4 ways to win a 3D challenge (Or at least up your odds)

What makes an artwork stand out from the crowd? It's a question we all narcissistically ask with feigned neutrality. And I'll show you using the perfect case study. 100 artists all solving the exact same design challenge. The video is sponsored by Fox Render Farm. If my eyes are redder than usual, it's because I just watched all the render challenges.
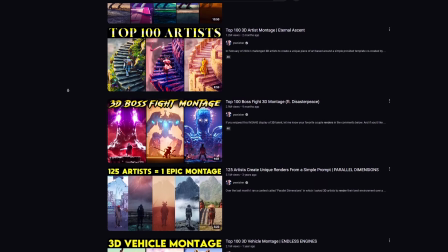0:31 And seeing them all in a row, you really get a sense for what works and what doesn't. Seriously, studying these render challenges actually taught me a lot. So here's the framework. A good idea, well done. Let's break that down. I think every successful submission has a strong theme and a strong narrative. Now, what do I mean by theme? I mean, what is your artwork about?
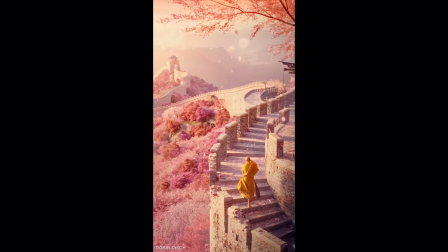0:59 This one is about doing a huge task with equanimity. This one is about chasing love. This one is about, if you look at your own artwork and you can't really tell what it's about, then that's a sign that maybe it lacks some depth. And it's worth thinking about that because most people won't actually care about it.
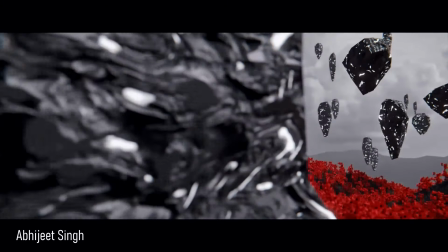1:28 They'll see a pretty picture and feel nothing.
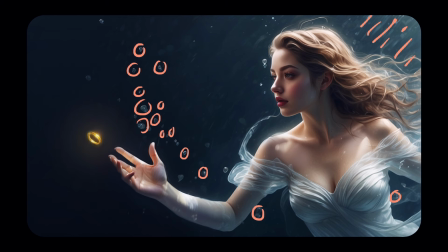1:33 I talk more about themes in this video. It's worth watching if you care about the topic. By the way, I'm not making fun of anyone. All of these clips are good, but some are just very good for illustrating my point. So if you made any of these clips, great job. Okay, the narrative. Now, the narrative gives your art a message.
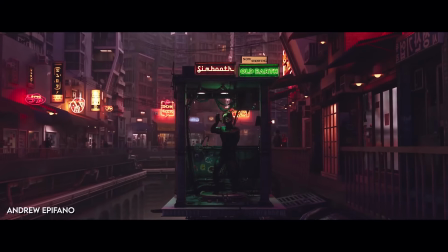1:55 And if you can tell a little story, then that makes people so much more interested in your work. But you probably know that. So it's worth arguing the opposite.
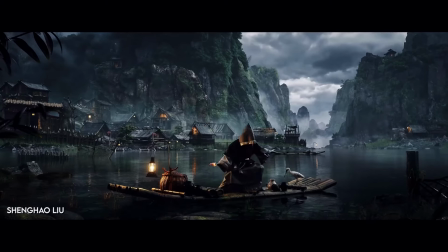2:10 Just humor me for a second. See, your clip only lasts for a few seconds, right? You can't tell crime and punishment in that time. Hell, you can't even tell a basic fable.
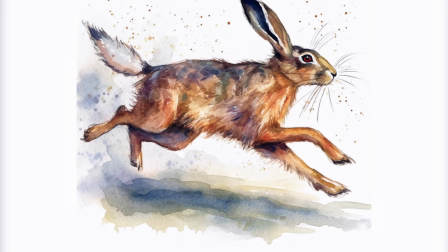2:24 There's a hare and a tortoise, and they're racing, and the hare gets too confident because it's much faster than the tortoise, so it stops to rest and falls asleep, so the tortoise slowly walks past and wins the race.
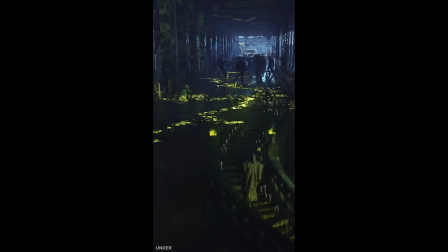2:30 If you have a bunch of characters all doing different things, it's going to be too much. So simplify. Tell one clear story. And you don't even have to show everything in the scene, right?
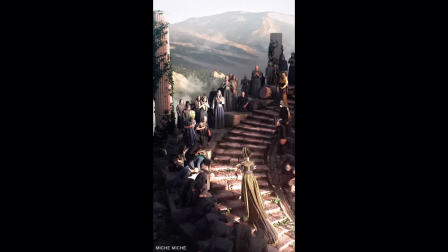2:46 People are smart. If you just hint at what came before and what will come after, then people will get it. Okay, the second half. Well done. What makes a work well done? Why, it's as simple as a two-step process, don't you know? Because it fits the format of my video. Those two are composition and fidelity. These challenges demand a clear composition.
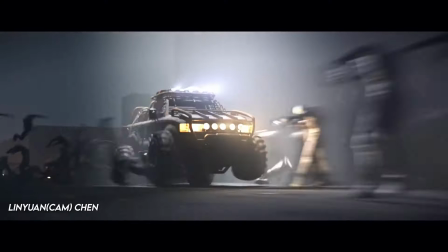3:15 Like ridiculously clear, because every few seconds the audience sees a new composition with a new story,
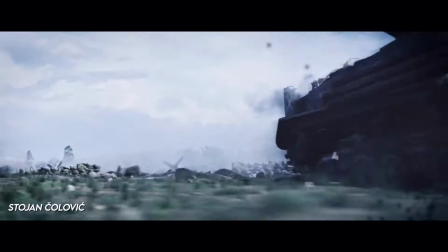3:22 and they won't have time to understand your Hieronymus Bosch painting. So I say start with the composition, like basic shapes, lights, and just see if it reads. And I have a little bit of a recipe for that now. I know there's no recipe for good composition, but this is a good place to start.
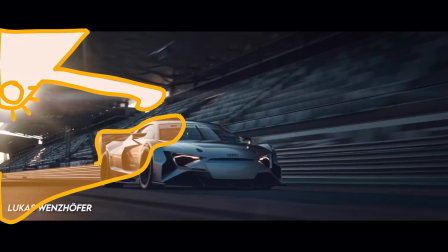3:45 Light from behind and pay attention to areas of light and dark.
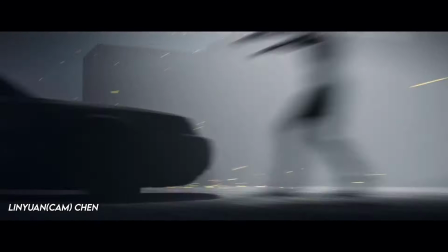3:55 Light from behind and pay attention to areas of light and dark. Does wonders. Fidelity is the effort you put into your details.